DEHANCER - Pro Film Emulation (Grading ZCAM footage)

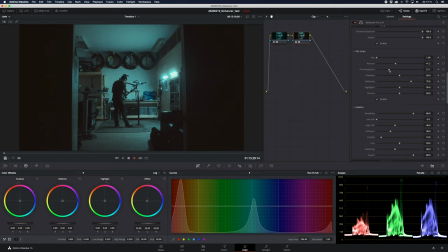8:10 I think film resolution is sometimes what gives it away, that it's digital, because it tends to be too sharp. And so when you pull this bar down, you get a little bit more soft and not that sharp tones. And that's taste, do it how you want. I like to have it somewhere in the middle.
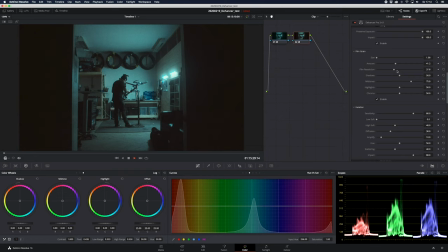8:31 I think that's looks great for this one. We'll put some halation here.
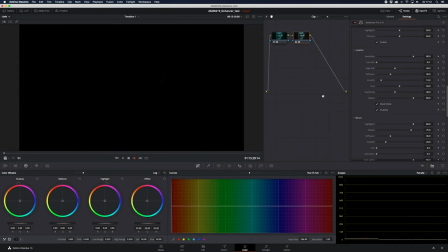8:36 Again, enable mask mode, try to see where it ends up. I'll see it's of course around the edges of the lights. We'll go push and pull here a little bit. Just I want it around the lights. Right, boom.
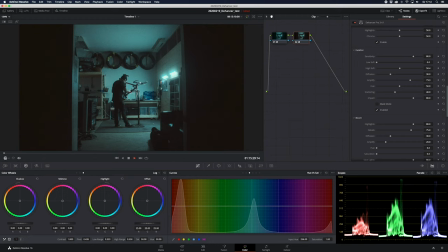8:56 I like that. Somewhere around here, around the handlebars of the bike. I think it looked cool. So I'm quite happy about this shot. This is back and forth.
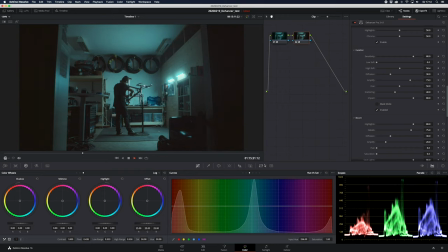9:14 Right, let's do another one.
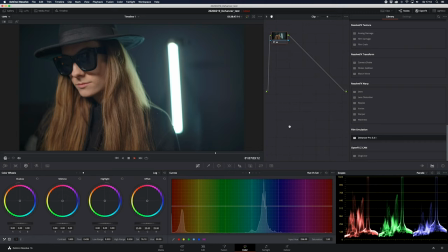9:17 So again, all these shots are from ZCAM, and this particular one is shot in Rec 709. I'm gonna try see what happens if we just put the Dehancer Pro in another node here. So Rec 709, Dehancer. I like it from the start, actually.
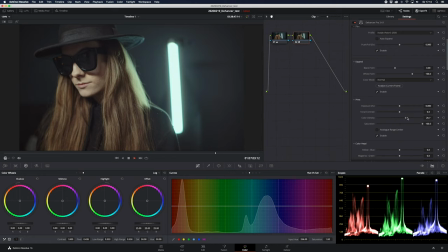9:36 But I'm gonna try to add some more color density to it. To just make her face a little bit nicer tones in the hair. And we're gonna go down here and add some more green tone to it, because I like that.
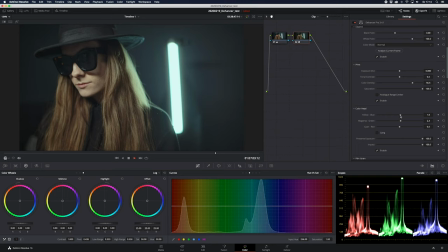9:52 A little bit more Blue, not too much, because it's, for me, blue is digital, and green is more film. That's personal preferences. Of course, some more grain.
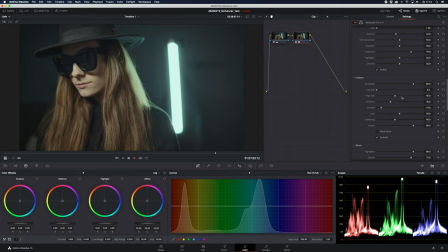10:11 And we're gonna play a little bit with the halation and see what happens.
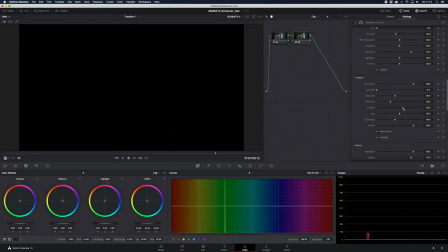10:17 The masks, here it is. Amplify, right, somewhere there.
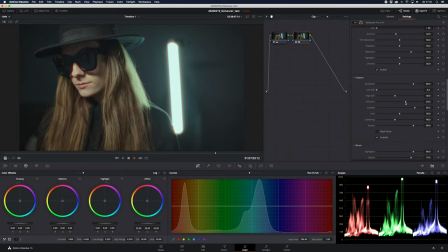10:23 And I like the red tone, actually. It's too much, but I like it. Gonna put it down a little bit, somewhere there.
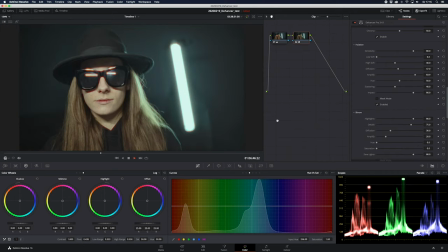10:35 Basically, it's emulating what happens in the scanning process of real film. And back then, you really didn't want this effect. So I think the best way to, if you want to emulate film, you should have some of it, but not too much.
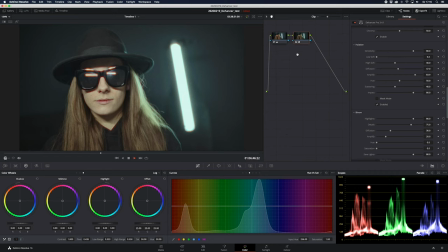10:53 But yet again, that is personal preference. Right, I have another one here.
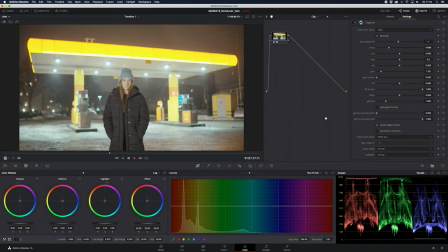10:59 This is shot in H.265, 4K. And we are gonna add another node to it. I've already put the CLO color also, I should mention.
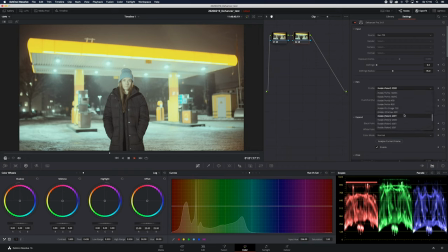11:15 Boom, it's a little bit too green. I'm gonna see if we can put the Codavision 50D on it. I like that because it's, as I said before, it's a little bit warmer. Put some tonal contrast there.
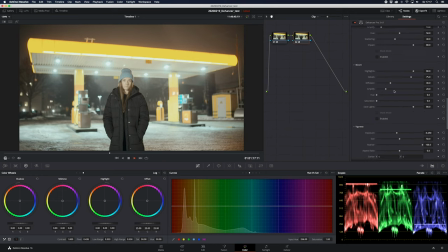11:29 Gonna go down to bloom and see if we can put some of that on.
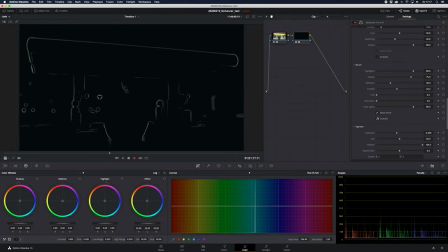11:37 And also, if you put the mask mode on and you do that, amplify it and try to see how much, and go back and forth.
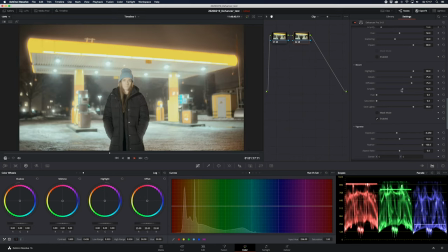11:49 This is too much, I think, but it's nice to see what happens. Just gonna have a little bit of it.
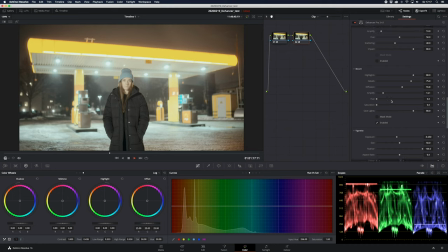12:04 I think that's nice. Gonna add some halation also.
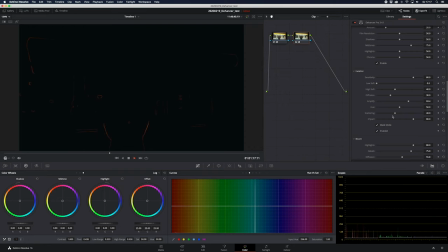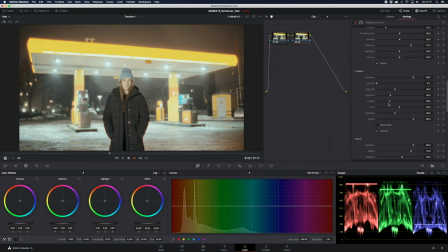12:17 Push it down, push it down.